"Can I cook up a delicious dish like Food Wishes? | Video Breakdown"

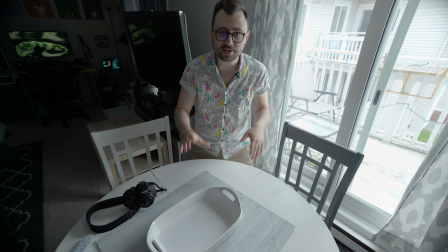And because I think you, the audience, are actually gonna end up seeing more footage from this angle than my actual episode angle,
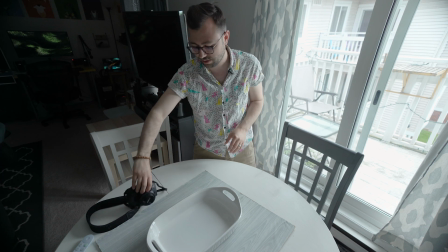I'm gonna use my slightly nicer camera for this and my slightly less nice camera for the Food Wishes episode.
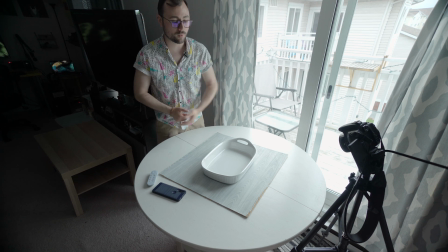Okay, Chef John normally stands opposite the camera, so the camera's at one end and you see his hands working from the other side of the frame coming down.
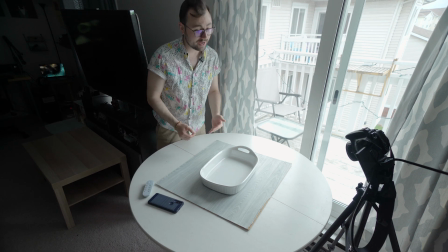But it just occurred to me that the light is usually coming in from the left side in his videos, not the right side, which is how I have it set up now. So let's see if we can switch that around.
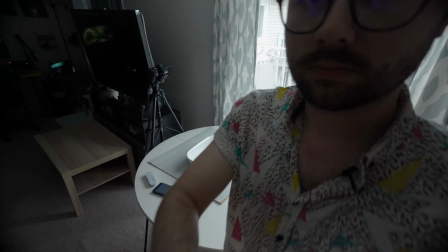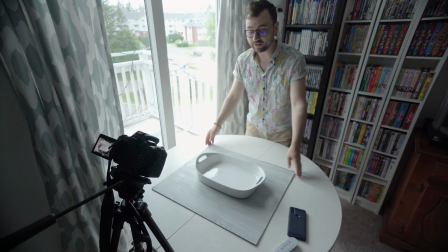Okay, that'll probably work, but this most definitely will not.
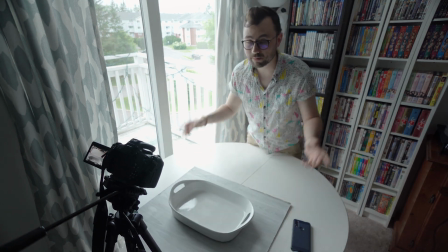If I have this platform pushed all the way towards the camera, then you might not be able to see the edges, but then I won't be able to work effectively.
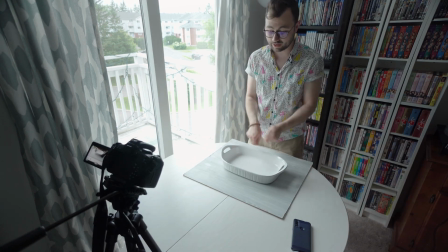If I have it pushed all the way towards me, then I can work just fine, but you're definitely gonna see the edges.
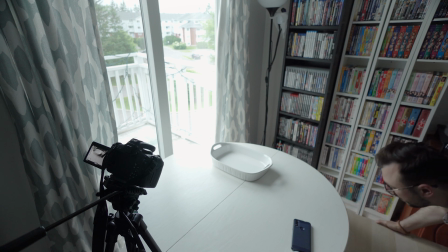So we're gonna ditch this thing. I'm gonna use my coffee table here to house all my ingredients and tools that I'm gonna need.
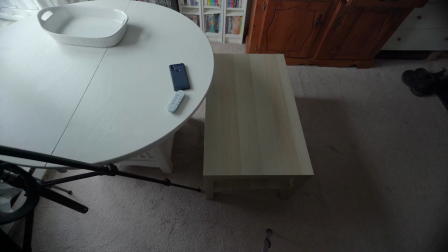You probably can't see that, huh? Coffee table. Ingredients. Ooh.
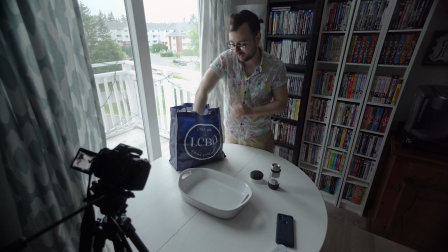Okay, so we got kosher salt and black pepper, our package of penne pasta, 1 big old onion, about a cup of heavy whipping cream, a block of fontina cheese.
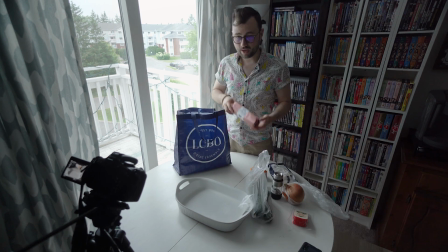This might actually not be enough. 3 zucchinis, and about a pound of hot Italian sausage, of which I'm gonna use half.
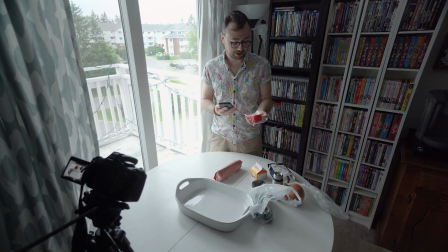Okay, yeah, looking at the recipe, we're a little bit light on fontina cheese. This is 150 grams and I need about 230.
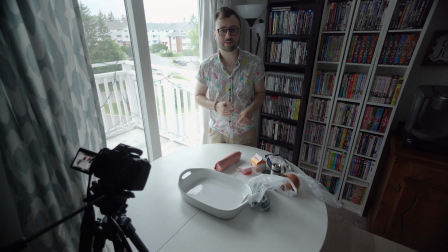I should have specified how much I needed, that's okay. I'm just gonna fudge it. You know, you don't realize how tarnished your dishware is until you're about to use it on camera.
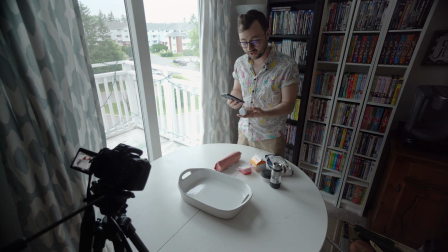Almost forgot oregano. I don't actually have oregano, but this is Italian seasoning, it's close enough.
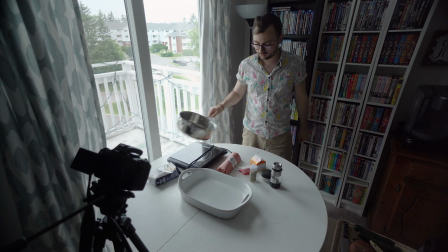We have our induction cooktop, our main very terrible looking pan for the sausage mixture, our smaller pot for boiling the pasta.
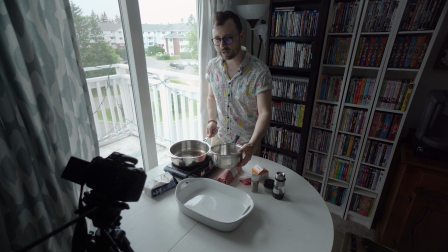Honestly, I might cheat this because these kind of need to be going at the same time and I only have 1 induction cooktop.
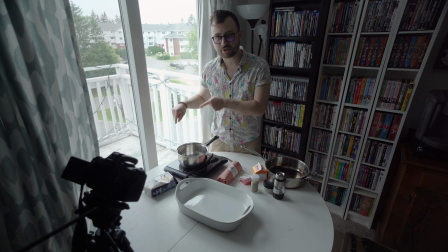So I think I'm gonna start this on the cooktop and then actually just move it over to my oven in the kitchen so that I can have them going at the same time.
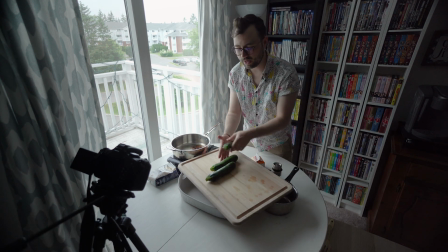Our main cutting board for the zucchini and onion, slotted spatula, a pretty dull knife, cheese grater for the fontina, and my onion goggles.
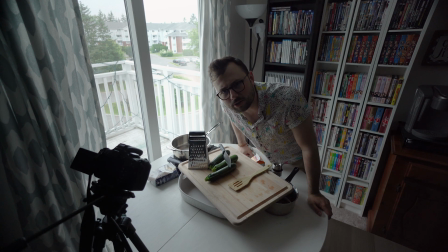What? You got something to say about my onion goggles? Okay, let's get this tidied up and start the show.
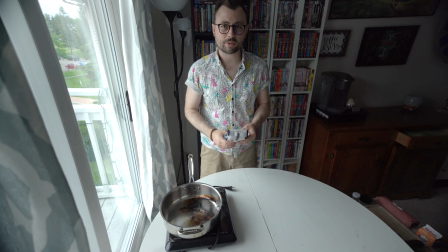Chef John really doesn't show any name brands in his videos, so I'm gonna try and pour these sort of from a height so you don't see it.
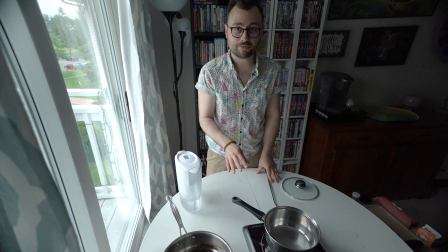Oh, let's not forget our extension cable for this guy. Here's my strategy for the pasta. I'm gonna fill the pot up with water and start the induction burner. Then immediately I'm gonna move it to the stove, let it boil. Then when it's boiling, I'm gonna bring it back over here, pretend that it was boiling here all along,
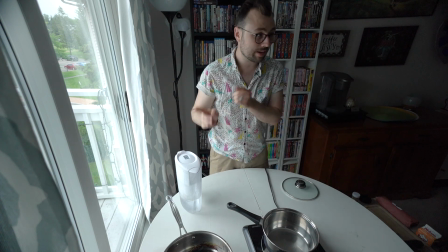and then pour in the pasta, then bring it back to the stove so I can continue what I'm doing here.
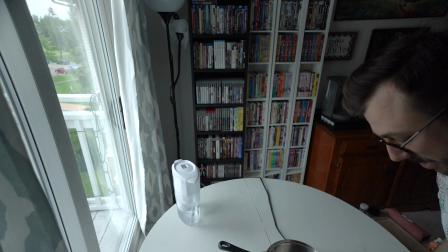And wow, we are already at half battery on this camera and we haven't even shot anything.
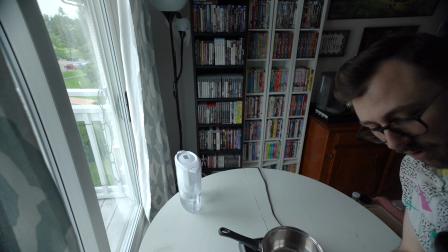We got 2 lenses here, a 50 and a 24 for close-ups and slightly wides.
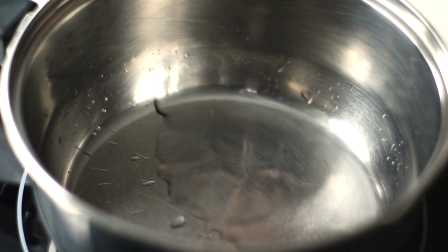Okay, finally we get to hit record. Is this pot too big?
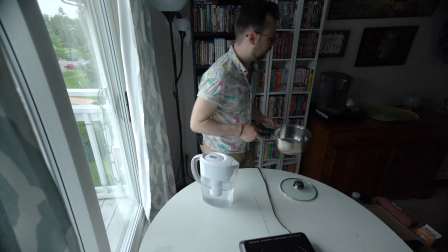I'm only using half of the package. Yeah, that's probably overkill. But this is my only pot that has a glass top. Urgh.
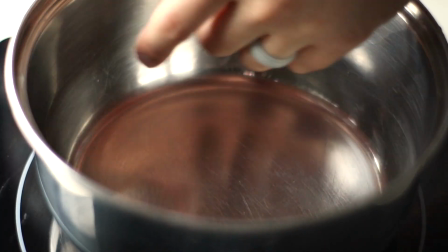Fine, I'll go with it. Pay no attention to the water droplets that are already in the pot.
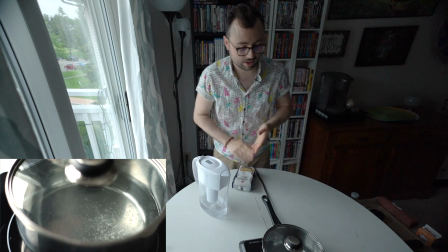I guess I don't actually have to start it. We'll just get it out of there.
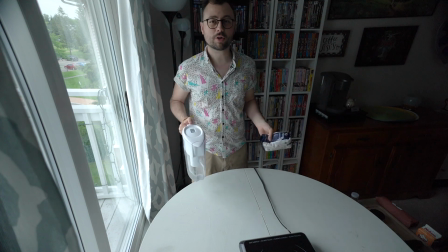All right, I'm not actually gonna need the pasta for a while and I don't want it to overcook in the water, so I'm not actually gonna put it in until I'm closer to needing it.
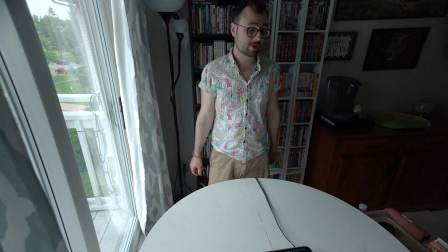All right, immediate observation, it takes way longer to cook something and film it than it does to just cook it.
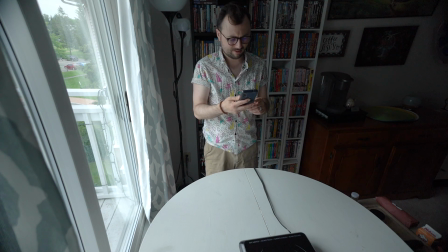Cut each zucchini half into thirds. Zucchini half? Huh? Oh, the ingredients say 3 medium zucchinis halved lengthwise.
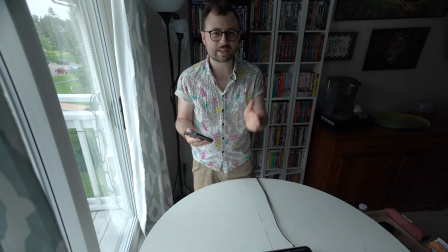Why put that in the ingredients? Just say half it as the first instruction.
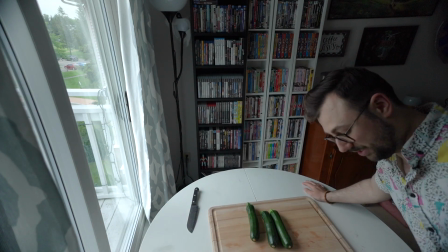Honestly, I think the 50 as a lens is slightly too artsy for food wishes, so we're gonna go back to the 24.
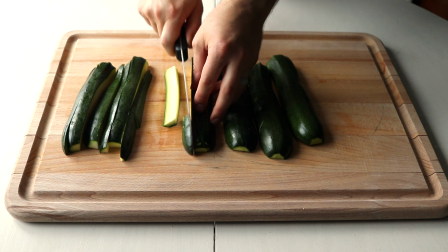I can't say I paid this much attention to the specific way I'm supposed to cut these zucchinis when I've made this recipe before,
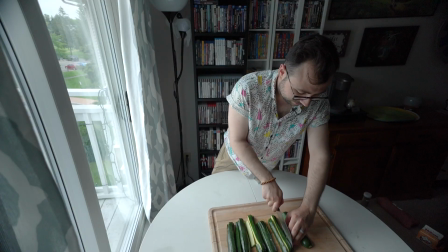but this seems a little weird. In half lengthwise, and then in thirds lengthwise, and then cross-cut. That's very specific.